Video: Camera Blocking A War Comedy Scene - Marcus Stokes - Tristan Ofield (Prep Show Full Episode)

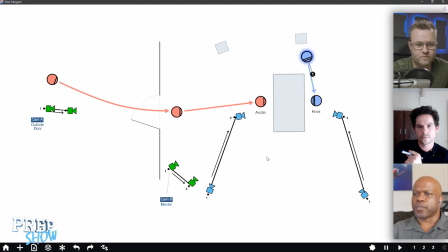Why don't we just start him um on the imagine nox at the desk stands up turns around 180 and walks three feet in the other direction so he's so it's the you know the the godfathery thing you come in and you're looking at the back of him or something yeah let's do it
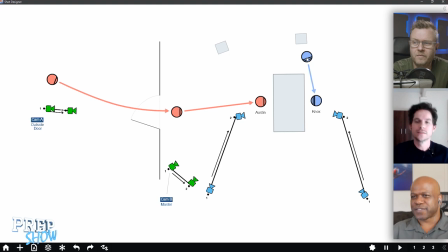because then you get to do a character reveal on him as well yeah that's where i'm going with yeah um i didn't understand it though just uh take knocks at the seated position spin him around 180 and move him away from austin so put him on the other side of that cam yep
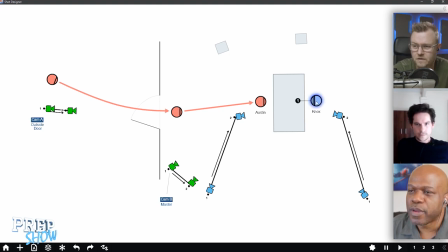so duplicate i'm sorry walk him three inches to the right so over here actually yeah like walk him there like move to or
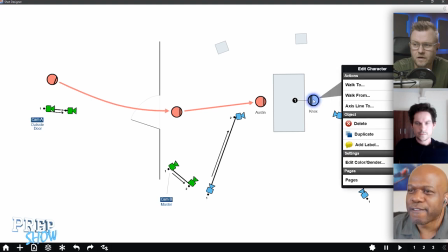whatever move from or um but is he walking from there or to there
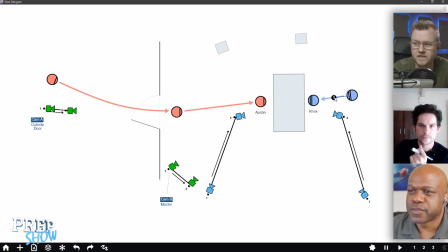he's walking from there okay so he starts like turned away like this and then yeah okay okay i understand yes that way now the setups work right yeah um okay that's good because it's not unless we we aren't talking about status but we are talking about somebody else's living quarters so
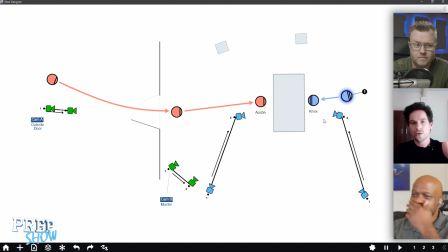yeah it's wicked because he gets to stand by the door we get some we get some hesitance and
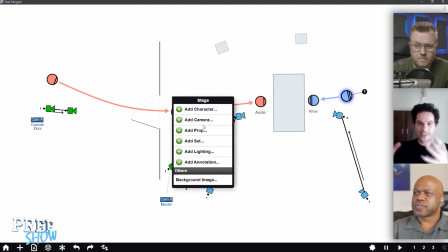some anticipation and we also get like marcus your godfather kind of opening as well and we can stick the camera on his back so we don't quite know who
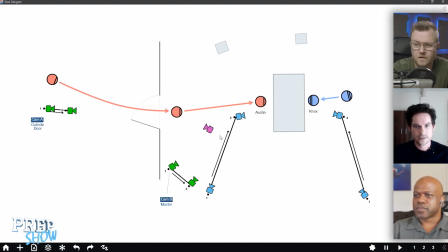he is yet as well it's nice i like it i'm just gonna make my close-ups purple because then so you're saying we're gonna have something like this maybe yeah okay is the reveal important enough that we want to like punch in a little bit on it push
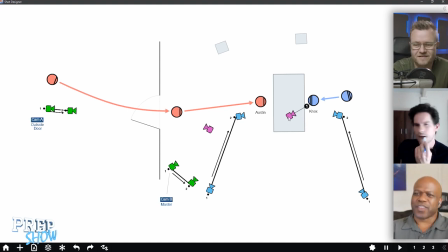uh i don't think so i think we'll get we'll get a little still burgery if we start doing it'll look a little twilight zone if we start yeah it's like there's a whole realization there yeah it's like no no it's he's not the oracle
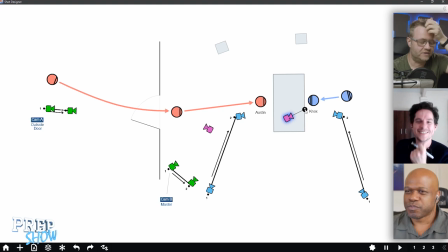i agree okay so how does the timing of the scene work coming in so so we have this shot coming in from the outside then he comes in and what happens we could just have we can have um we can have a couple of beats while nox is saying this heat's fucking killing
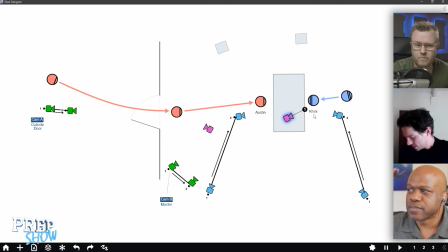me And then he can say all that with his back to Austin waiting there. And then Knox can turn around. So this is kind of, I've been expecting you.
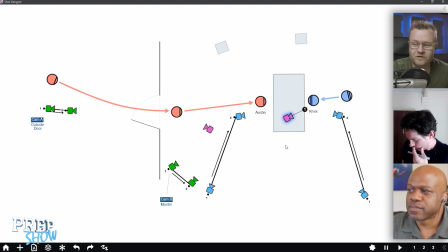Yeah, basically. Okay. Is that what you're going for character-wise? I don't have any objection to it. I don't think it changes the dynamic of the scene too much. Okay. I mean, really, at this point, we sort of start to getting into the subtext,
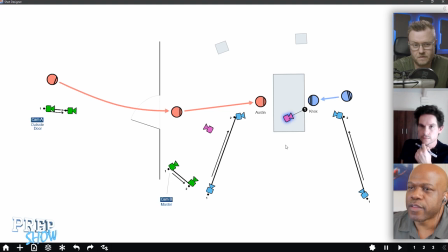which i was a little bit unclear on like i guess let me just pose it as a question is like is austin trying to gauge how well nox is going to be open to doing this clandestine thing are they sizing each other up it is
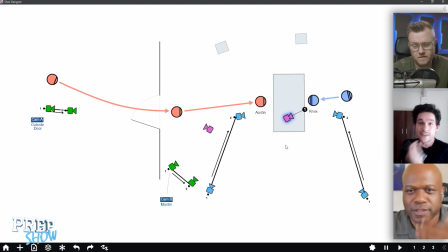you know i mean like what's the what's the what's that's that's it there's other current yeah there's elements of that that's exactly right basically austin wants to if he can if he can get the swimming pool without Knox actually having to explain to Knox what it is because they they've never
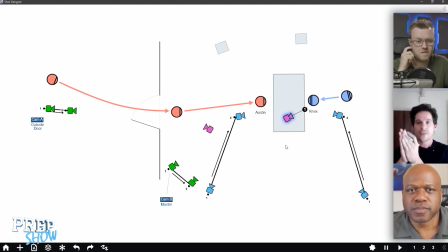managed to get this to work in the past if he can put it past him that's his plan but obviously it turns out that he can't actually put it off to him Knox is that little bit too smart um so then it becomes a case of like okay how do I how do I get this But from the other side,
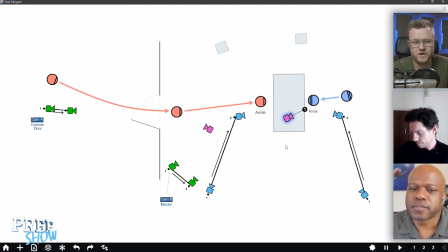Knox is a desk jockey, kind of. He's an administrative soldier and doesn't think he... I mean, think he ought to be a real soldier. He ought to get respect from real soldiers. So I guess he has some self-esteem stuff there.
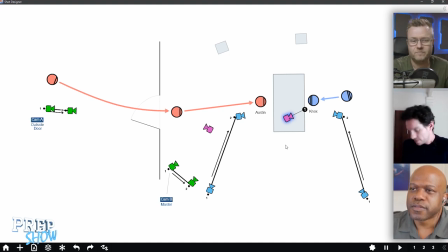Hello? Is that right? Was that a question? Sorry, yeah. It's not so much self-esteem. It's not so much self-esteem.